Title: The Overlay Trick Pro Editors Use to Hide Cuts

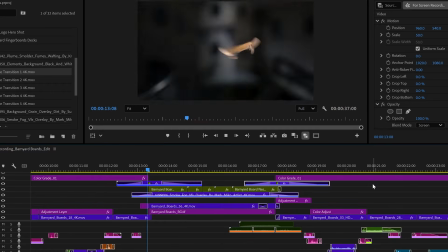0:01 that cut, it's already pretty smooth, but it could be better. I'm guessing you've run into this too. Your cuts are almost there, but something still feels off.
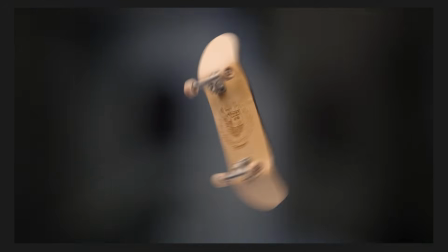0:08 They're a bit jarring, jumpy, they break the flow. But what if you could hide your cuts with smoke? Oh, give me another transition, In this video, I'm going to show you one simple trick editors use to smooth out transitions,
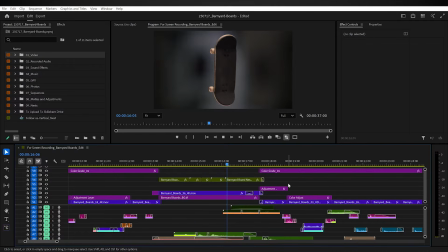0:22 making your edits look more clean and feel more connected. I've got this fingerboard clip, the board flicks up the frame, and then we cut to a spinning board sequence. And already the movement between the cuts is quite smooth because the eye tracks movement within the frame,
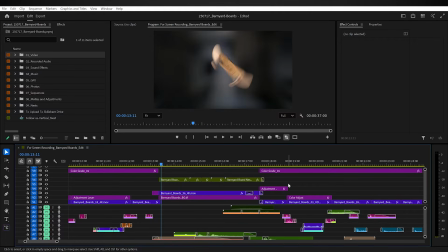0:36 our eyes follow the board movement throughout each shot, and the zoom itself creates blur on the edges,
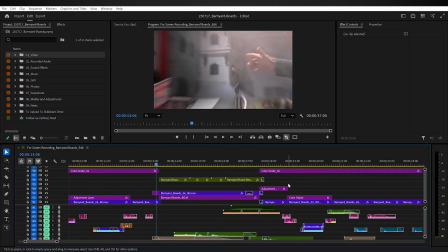0:42 making it more challenging for our eyes to focus on anything around this board, but you can still feel the cut because the background in this shot, the second shot, is much darker, and the board is different. So it's a jump cut. We've done our best already to smooth that out, but this is where we smooth that out even more and make these two shots feel connected. It's like it's one continuous sequence, and that's where overlays come in. I like to first think about the type of tone I'm intending with my edit.
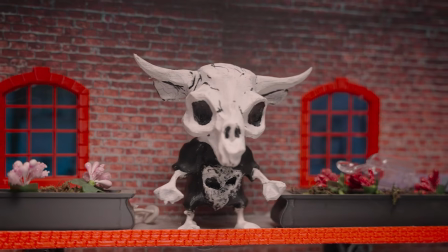1:08 So in this project's case, it has a rustic country vibe.
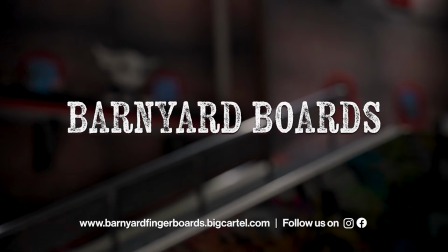1:11 The font of the fingerboard company is also weathered and worn, and the name Barnyard Fingerboards informs these stylistic choices. So while there could be extra options like flashing to white or maybe like a fireball flying across the screen, I found that smoke is the best choice because one, there's already smoke in the shot itself,
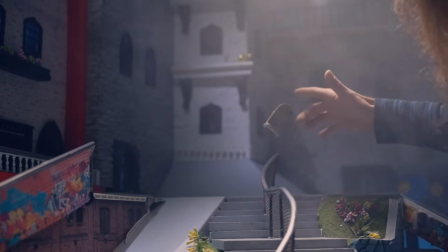1:30 which motivates the choice, and two, it suits the style of this edit.
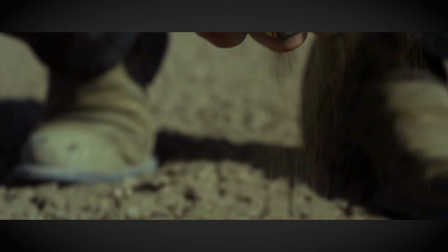1:34 I almost imagine like a cowboy film, you know, where there's like a standoff between two cowboys and they got guns and they're smoking guns,
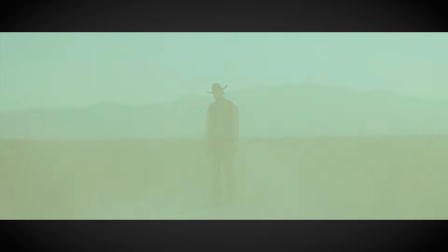1:41 dirt being kicked into frame, that sort of thing. It just makes me think barn.
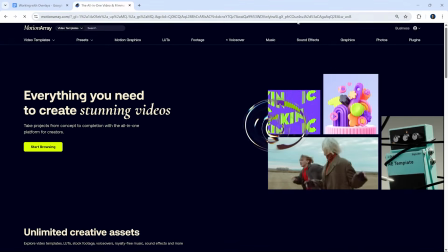1:45 I find a great place to find overlays is motion array.
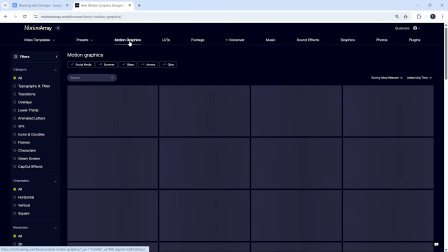1:48 So selecting motion array, I'll now navigate to motion graphics because this is where we have our transitions and overlays available.
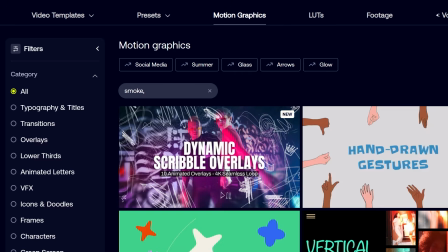1:56 In the search bar, type in smoke, comma, and this separates the term, smoke, comma, transitions, and I also want to search overlays. And already we have a lot of great options to work with. And the reason why I search for these terms is because they're specifically designed for what we're trying to achieve with this overlay. So where it starts with a blank transparent frame, fills the screen, and then ends on a blank frame, hence the transition and the overlay itself.
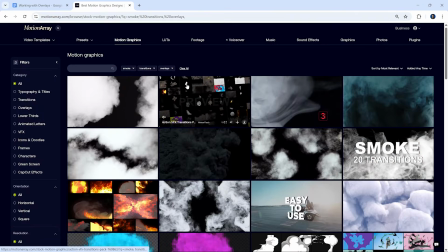2:20 So that's the key with using these overlays, and you're going to get results quickly without having to adjust the clip too much.
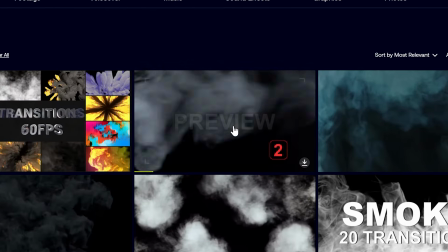2:25 So searching through this catalog, 5 smoke transitions. This looks great already. I think I'm good with this.
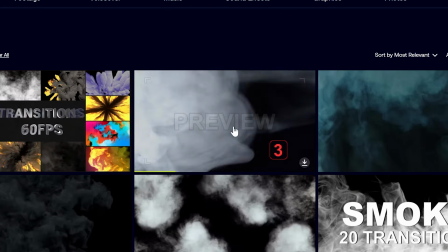2:32 This looks awesome. They're fast paced. They look good. They fill the frame, completely exit the frame.
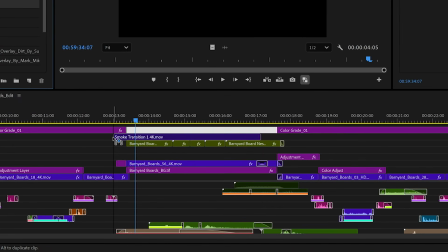2:37 I'll click and drag this above where I want the transition to happen. But what you're going to notice is that it's not actually transparent.
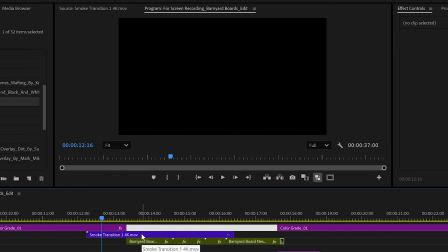2:43 And that's how overlays work. Sometimes they do have alpha transparency, but in this case, we don't have an alpha channel.
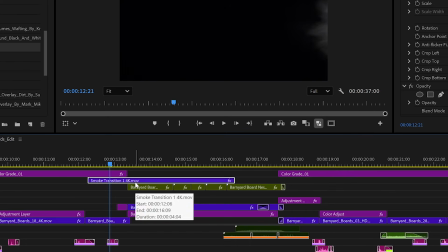2:49 So what we'll do is make sure the clip is highlighted, navigate over to the effects controls panel,
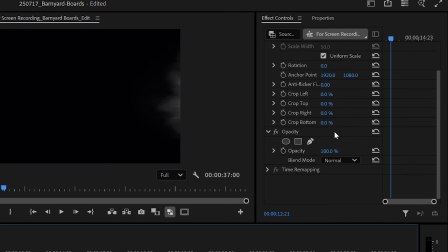2:55 down to the opacity section, and toward the blend mode menu.
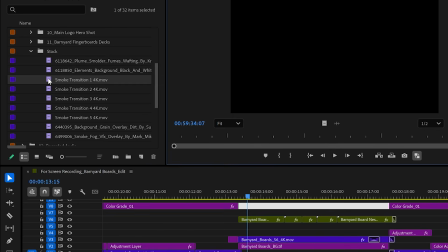3:00 And this is the reason why we put the overlay above all the other clips,
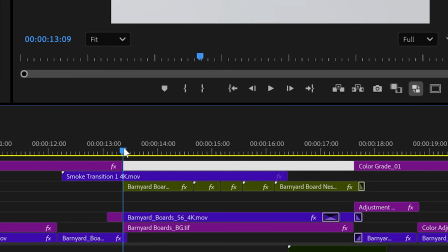3:03 is because what the blend mode does is it is a way that Premiere blends or superimposes a clip on this higher track with the ones beneath it.
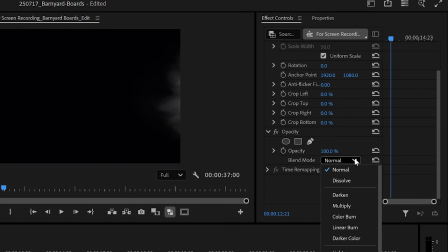3:11 And for smoke, fire, water, or light, I would go with screen blend mode because it keeps the bright parts of the overlay and removes the dark ones. So the smoke stays, but the black background disappears. So now it's just about finding where that transition point fully fills the frame.
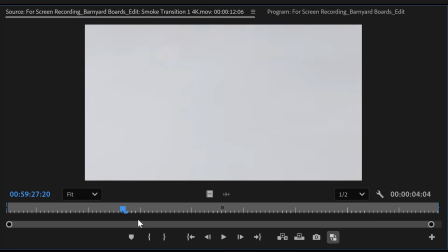3:27 Open this in my source monitor, find out where it fully fills the frame, even add a marker, and wow, when I zoom into my timeline, we're pretty close.
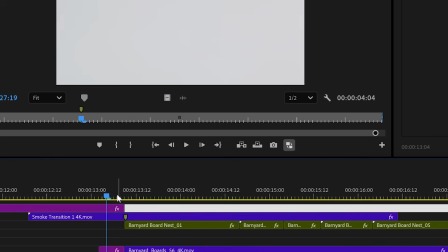3:35 Just got really lucky there. Okay, now let's play it through. So to make it feel even more real, or if the overlay you've chosen doesn't completely leave the frame, you can fade in and out with dissolves.
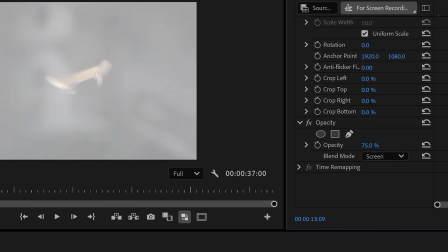3:48 You can also lower the opacity of the clip itself for a more subtle effect. Or we can even layer smoke behind the subject to sell the transition better.
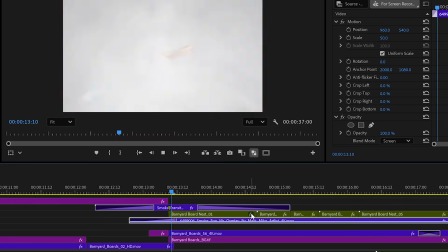3:56 And if you're finding the overlay too transparent and you can see the cut behind the overlay itself,
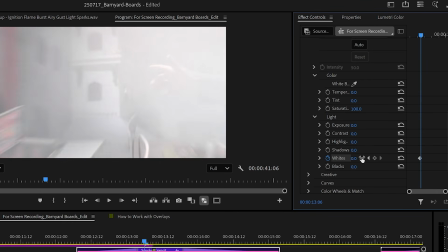4:02 try adding the lumetri effect and then keyframing the whites bright enough until you can't see through the overlay.